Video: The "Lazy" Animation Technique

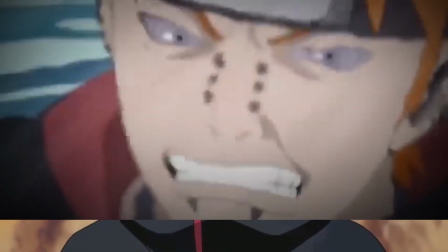[0:00]
When the character designs go from this to this, you know something's about to go down.
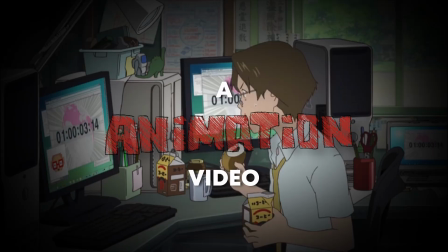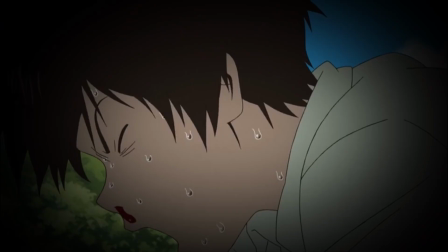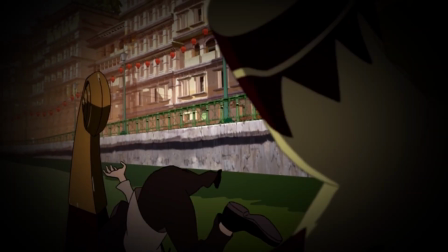[0:19]
You know what I'm talking about, right? When characters look the same, but different?
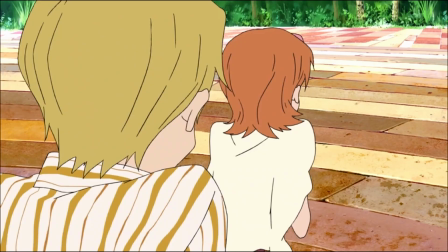[0:25]
When the colors you're used to seeing from episode to episode feel a little flatter.
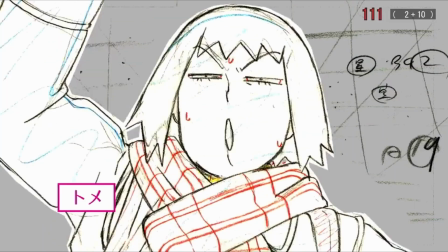[0:29]
The character's outline's a little looser, maybe even a little rougher. Something's different, but you're not complaining.
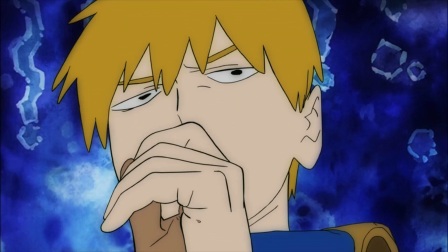[0:37]
Or maybe you are. I've seen a lot of anime fans react to animations such as this and call it lazy,
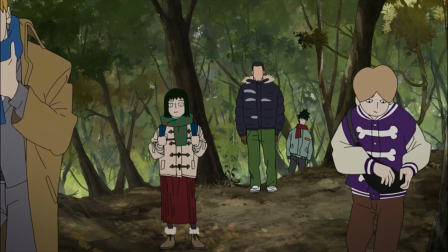[0:42]
or commenting on the fact that they didn't even bother to shade these characters, those lazy animators.
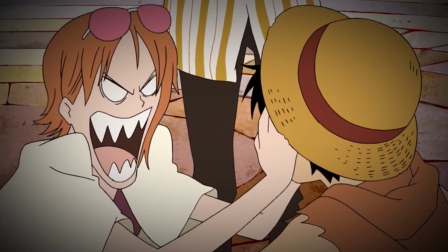[0:48]
But this is a very purposeful and specific technique used in animation called Kagenashi, also known as the shadowless technique.
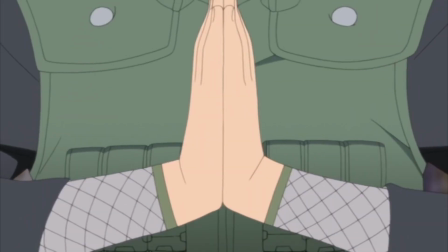[0:57]
No, this isn't some random Naruto jutsu,
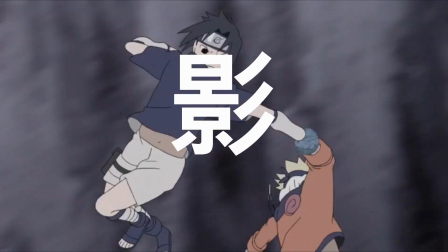[1:00]
but those familiar with Naruto might know Kage literally translates to shadow in Japanese, and Nashi means without.
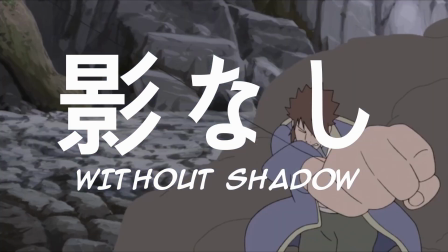[1:06]
So, Kagenashi literally translates to without shadows. Speaking of Naruto, let's use it as an example.
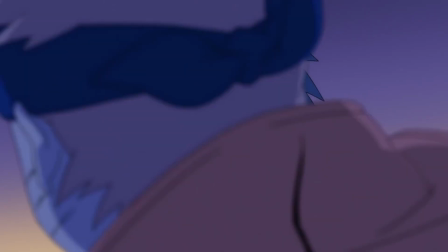[1:12]
I think showing you a memorable moment approached with and without Kagenashi might help me show you what I'm failing to explain.
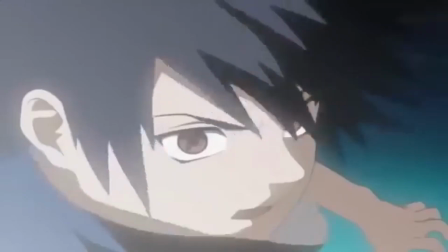[1:20]
The famous scene in Naruto that would kick off the last half of the young rivals' battle in the final valley.
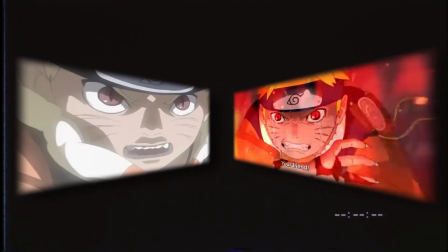[1:25]
On the left we have the original. On the right we have the same scene animated for the 20th anniversary PV that was released in 2022.
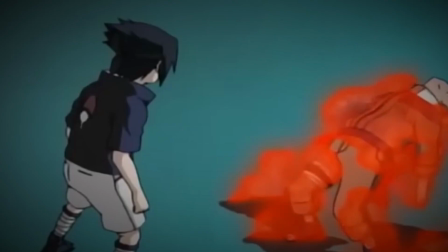[1:33]
Now, yeah, if you want to be anal, yes, the original scene does have shadows,
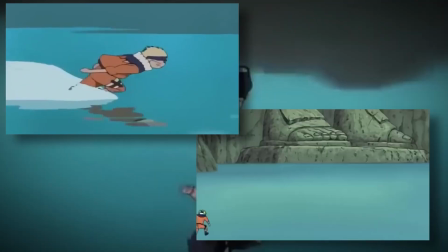[1:38]
but it's drastically different from the PV and what viewers would be accustomed to from the series even back then from episode to episode.
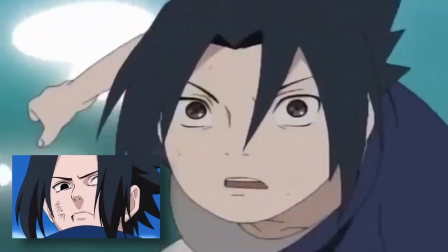[1:46]
In the original episode, hair is very rarely shaded how it typically is. Clothes have very limited shadows.
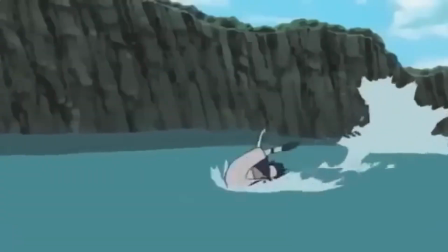[1:53]
Things just feel a lot more simplified, but the animation in this episode is not simple.
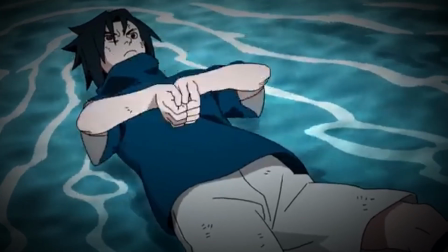[1:58]
Not simple! There's so much detail in the 20th anniversary PV of Sasuke performing the Fireball Jutsu versus the original,
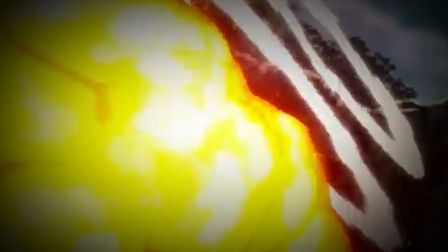[2:06]
but I think the scene from the original episode has something much more important.
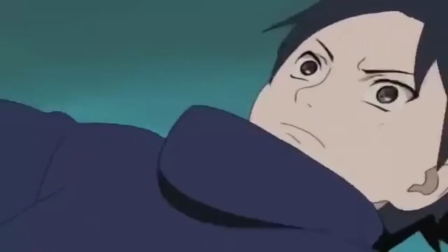[2:11]
Personality. Sasuke's weaving of the hand signs is a lot smoother.
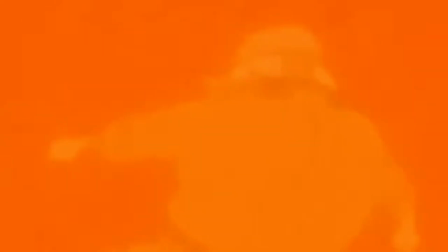[2:15]
The force of Naruto's chakra feels so much stronger with the incredible wind-up he does before his scream,
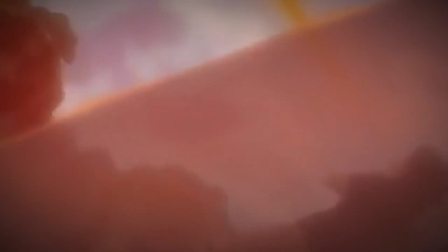[2:21]
and I love the choice to make the water bend from the weight of Sasuke, using it to support himself as he unleashes his powerful attack.
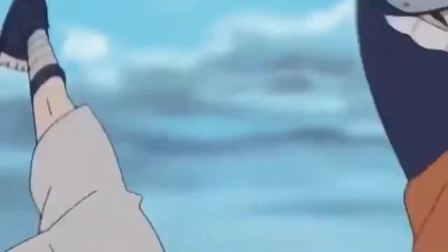[2:28]
It's just so cool, and all of this is able to be achieved because there's less detail.
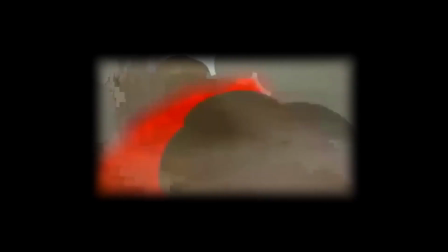[2:33]
Okay, maybe that's a bit of a lie. A talented animator could pull something as impressive off with a lot of detail too.
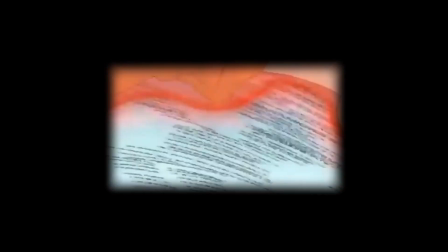[2:42]
Hell, Norio Matsumoto probably could do all of this with hella shading if he wanted to.
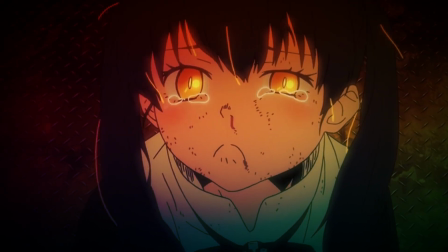[2:47]
But what I really like about Kagenashi is that without those shadows and extra details, other aspects of the animation are given more attention.
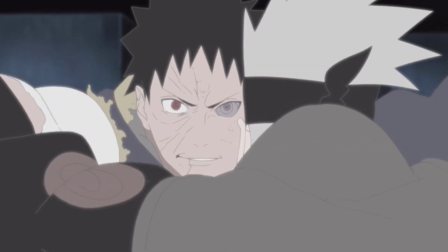[2:55]
I find when Kagenashi is used, it allows a lot more subtlety in the characters' faces and strong emotions to be on display.
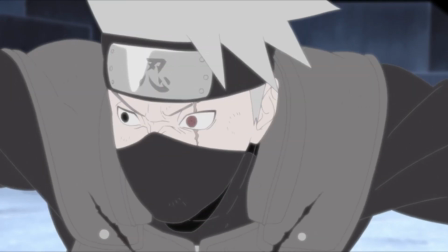[3:02]
Without the detail of shading, it really lets the emotions of the face be the focus.
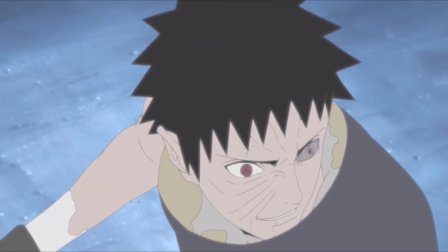[3:08]
While we're on the topic of Naruto, can we talk about that one fight from Naruto Shippuden?
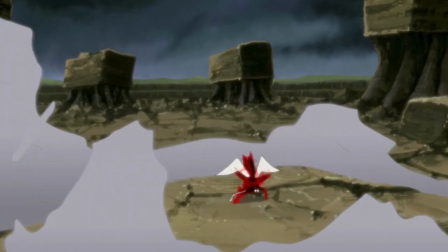[3:13]
Yeah, that one. Listen, I love this fight, and more importantly for this video, I love how this fight is animated.
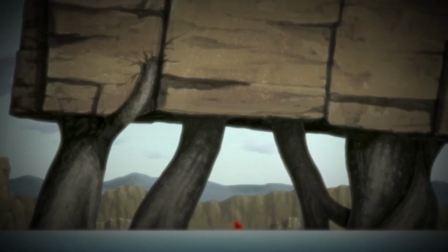[3:22]
Many describe this fight as goofy, not accurate to Pain's character, or lazily animated.
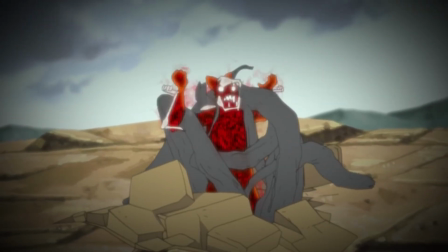[3:27]
Looking at this fight and comparing it to past fights, I can understand how someone would come to the conclusion that this is lazy, but why do I like it?
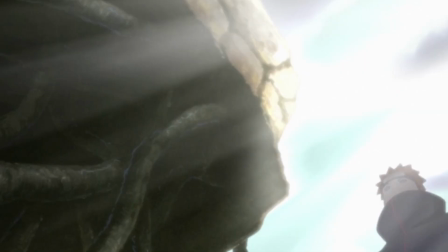[3:36]
Pain has a naturally calm and pragmatic personality. The most Pain has to do in majority of his fights is lift a hand,
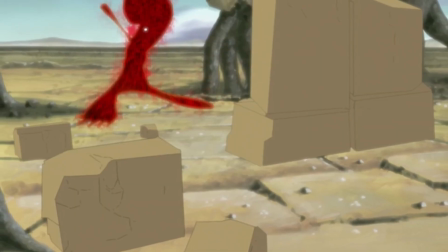[3:42]
but in this fight against Naruto in his Six Tails form, Pain moves a lot more aggressively and sporadically.
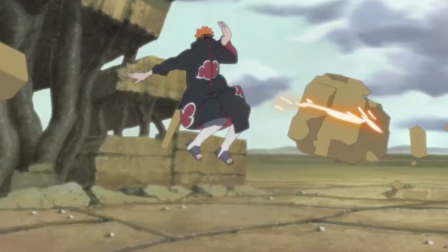[3:49]
While some view it as lazy animation, I see this as a very conscious choice.
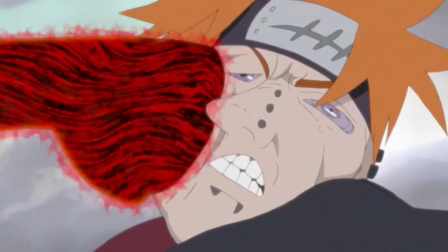[3:54]
The calm and pragmatic nature starts to crumble as he starts getting pushed closer to his limits.
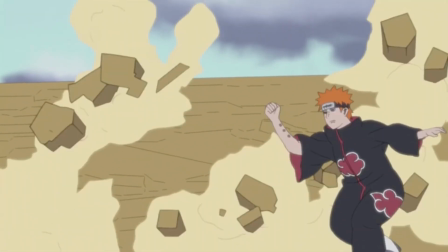[3:59]
He's fighting desperately to survive here, so he has no time to worry about keeping appearances.